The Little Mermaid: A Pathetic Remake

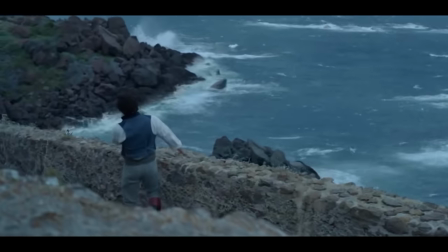44:50 It's more unnecessary than the previous songs, but actually still in the middle of all at least,
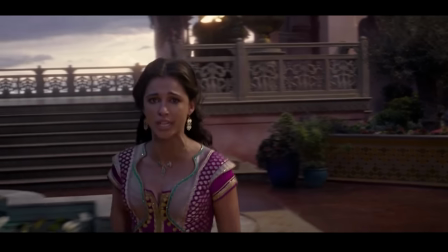44:55 between the horrendous, tonally, awful Jasmine song and the actual decent Evermore that the Beast sings.
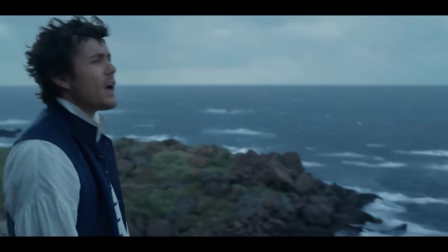45:00 It's just a song that is just there to pad out the runtime and that's it,
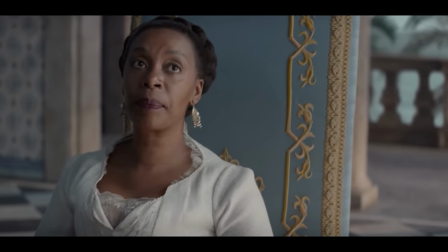45:03 not really attempting to actually add anything new for his character than what has already been shown and just explained in song form.
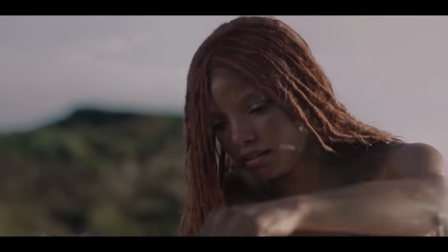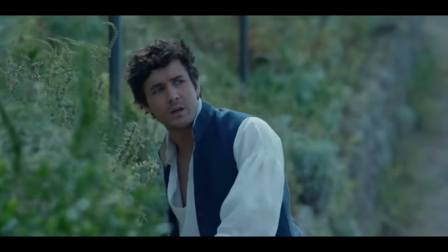45:15 I mean, I wouldn't mind it as much if they actually sticked more to the original as what we see later on, to when he's supposed to actually meet Ariel for the first time,
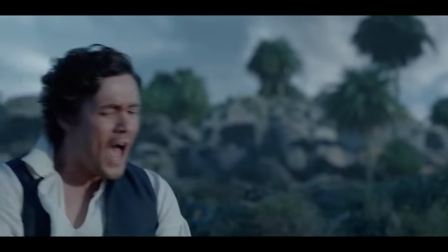45:23 but he actually doesn't because that is where another original Lin-Manuel Miranda song actually plays.
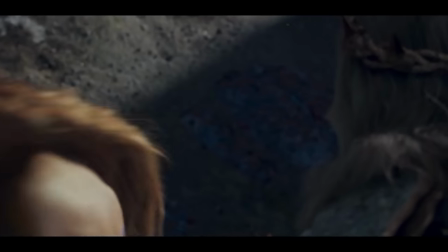45:28 I mean, this is where you actually realize they were also planning to give King Trident a song also, but that would actually make things ten times worse knowing what has already happened here.
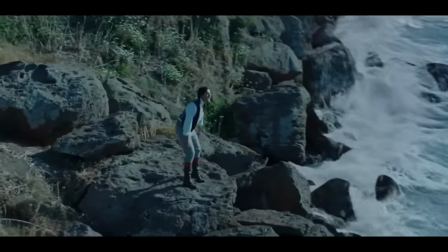45:36 They're just adding too much while providing too little for the story than what needs to be told. These songs just add nothing than what we've already been shown and explained.
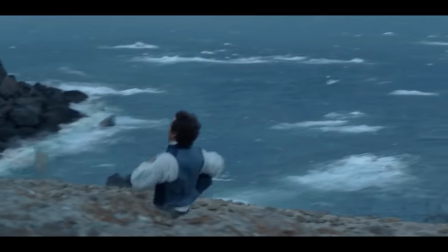45:44 I'm just not sure exactly what you're supposed to learn here when I already acquired that information before
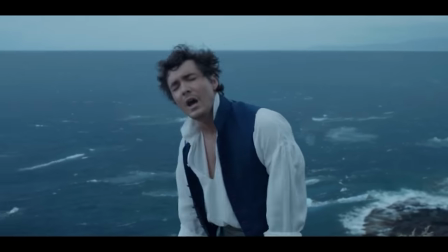45:49 this point other than the fact you want to keep the movie drabbed and depressed with these grey skies constantly.
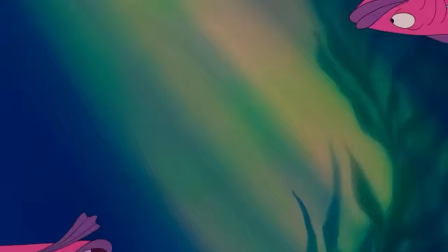45:54 You want to suck the life out of the film that is supposed to be teeming with actual life rather than fictionally animated ones.
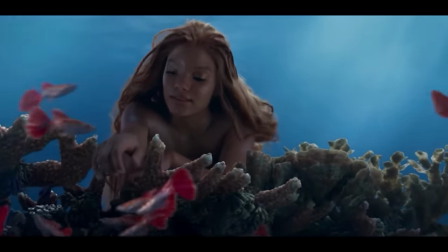45:59 And this is something that transistors us back to the scene similar to the one I said before before Under the Sea actually started that I mentioned earlier,
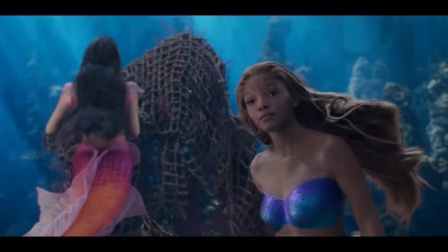46:06 with Ariel and her sisters and her very father. And boy, this actually shows that the animation does sure look horrendous.
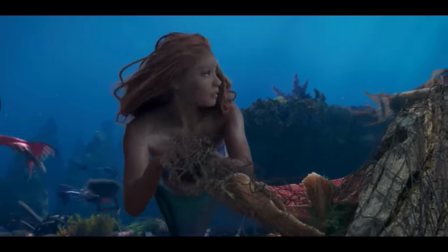46:12 Like seriously guys, this is the best they could actually do on a $250 million budget?
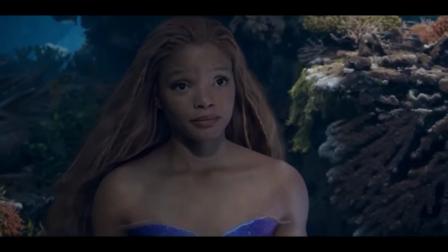46:18 You think that any of this, the way that Ariel looks or any of her sister looks is actually compelling or interesting compared to Avatar that came out like 6 months before?
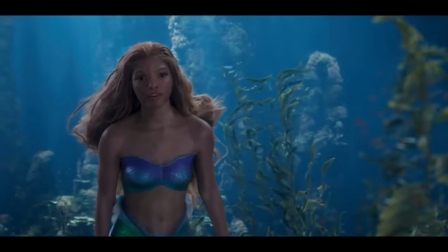46:26 You best be thanking God a lot right now Disney for making this over $566 million at the box office
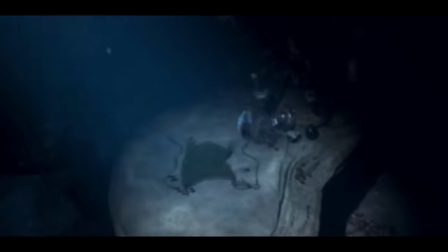46:32 because there was clearly a chance it couldn't have even broken even at all and actually lost money for shit like this.
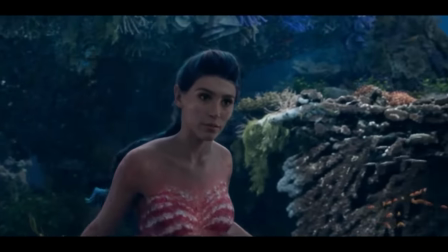46:38 This is also where you discover that all of Ariel's sisters have accents also along to go with what race they are actually are.
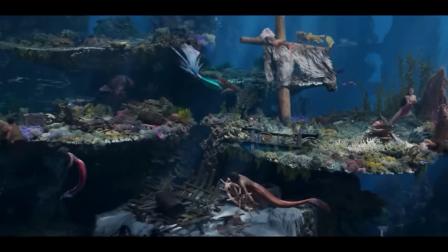46:44 British sisters, Indian sisters, Russian sisters, Spanish sisters, just you name the accent and that's what's actually going on along with American Ariel.
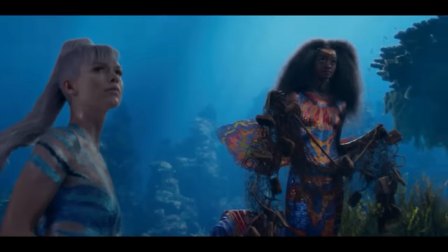46:52 But the point about this scene is just about King Triton finding out what Ariel's been hiding,
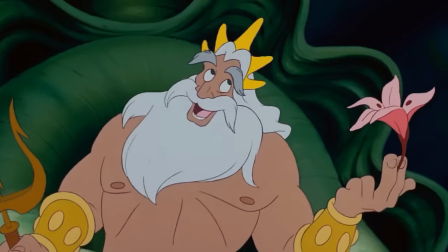46:56 trying to instill that humans are still dangerous leading up to the events where where he finds out what she has been doing in her cave or grotto.
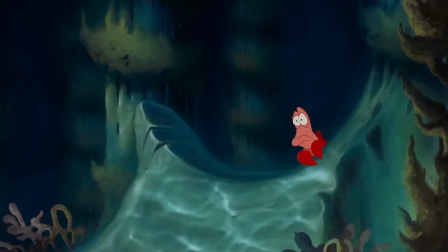47:02 This scene originally was set off by King Triton finding out through Sebastian about what she had been doing,
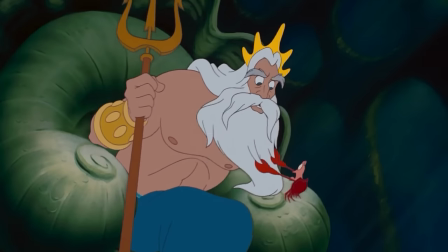47:07 how he slipped talking about humans which set his anger off to find out what exactly Ariel has been thinking this entire time,
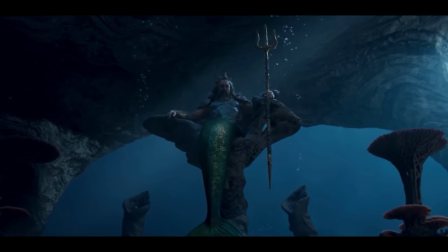47:13 how you can feel his rage finding this out and how once again Javier just really doesn't convey that compared to that just saying humans like an old geezer would.
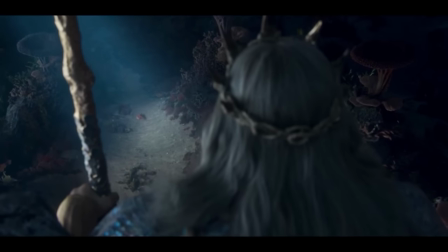47:24 How they constantly mix scenes from the first to add in new ones and the flow gets ruined.
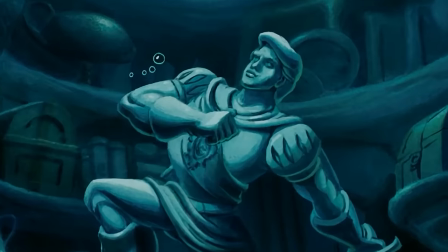47:28 The point of this scene is where Flounder was showing Ariel Eric's statue for the first time, but the remake showed us that before the Under the Sea part instead of her talk with her sister.
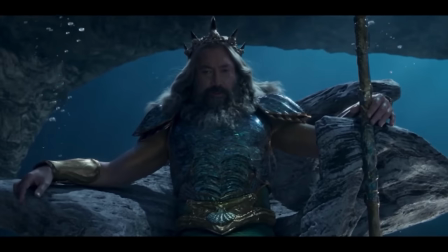47:37 It just really doesn't add up to how you're supposed to feel in the moment, moving all over the place,
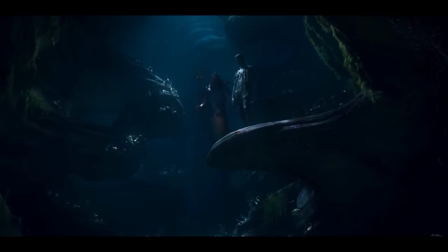47:41 joined together at random moments where Triton hides behind Eric's statue in the remake instead of coming out from the shadow to convey his darker anger towards Ariel.
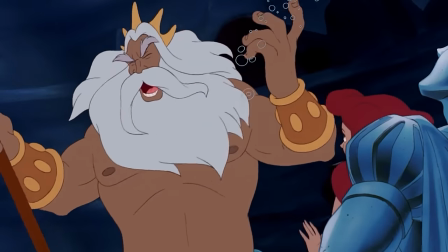47:49 This is the most important moment in both because it shows how they contrast hard and how the remake sucks to how the acting is performed.
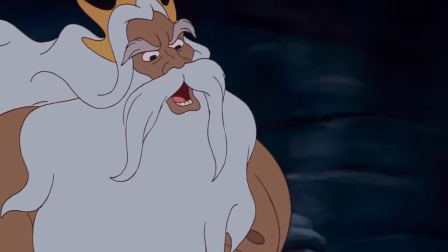47:56 King Triton is angry at his daughter for disobeying the rules he constantly sets and wants to teach her a lesson,
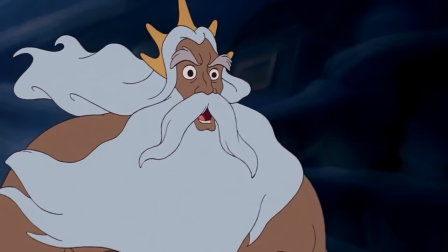48:01 how it is clear in emotion in the voice acting and animation that he really demands Ariel to understand him like a stern father should, and how Javier Bardem is not giving any of the emotion to that at all, and neither is Halle for the most part to what she is supposed to show for Ariel getting upset and sad,
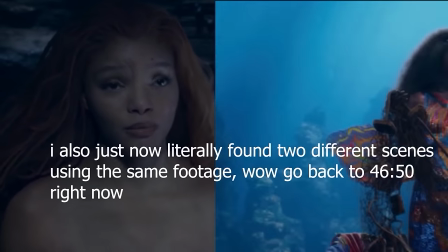48:16 being frightened at her father's behavior.
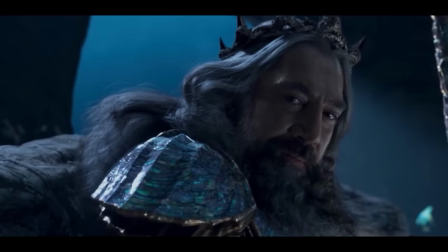48:18 It is just constantly soft on both sides where it feels more like Anton Chigurh once again by his tone rather than the almighty King Triton of the Seven Seas.
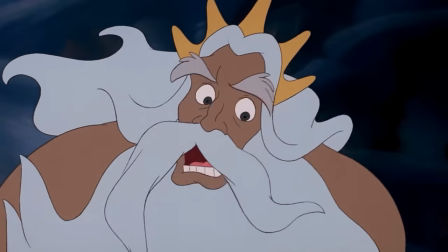48:26 How you understand the emotions where both sides are coming from and you barely have that at all.
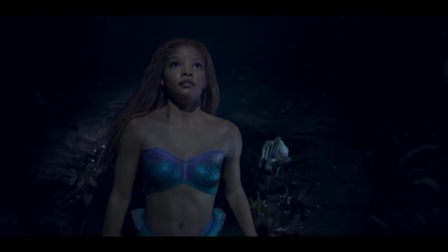48:31 Halle as Ariel in this scene is doing the minimum looking concerned but not really doing much else even in her own voice that contrasts
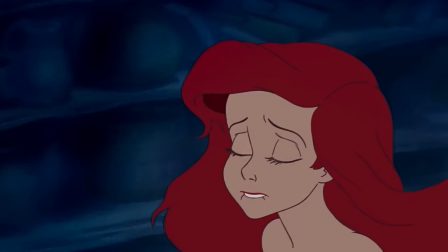48:37 with the animated Ariel where Jodie Benson's voice conveys what she is clearly feeling while still trying to get through to her father.
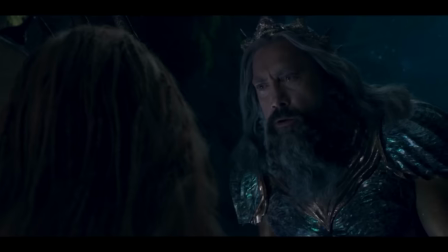48:43 Nothing is built up in either of the performances and it's one of the worst that the film has to offer, no matter how hard you spin it.
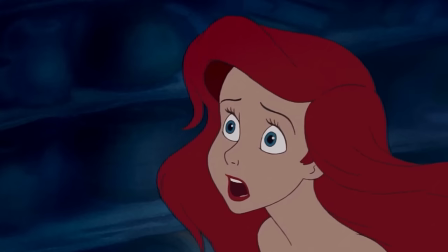48:49 That the direction is trying to aim once again is not focusing on Iru's love of Eric but herself and it's not really quite working as well as they would like,
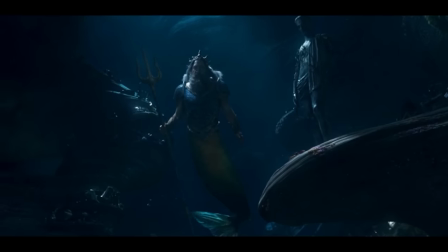48:56 like how he delivers lines like this.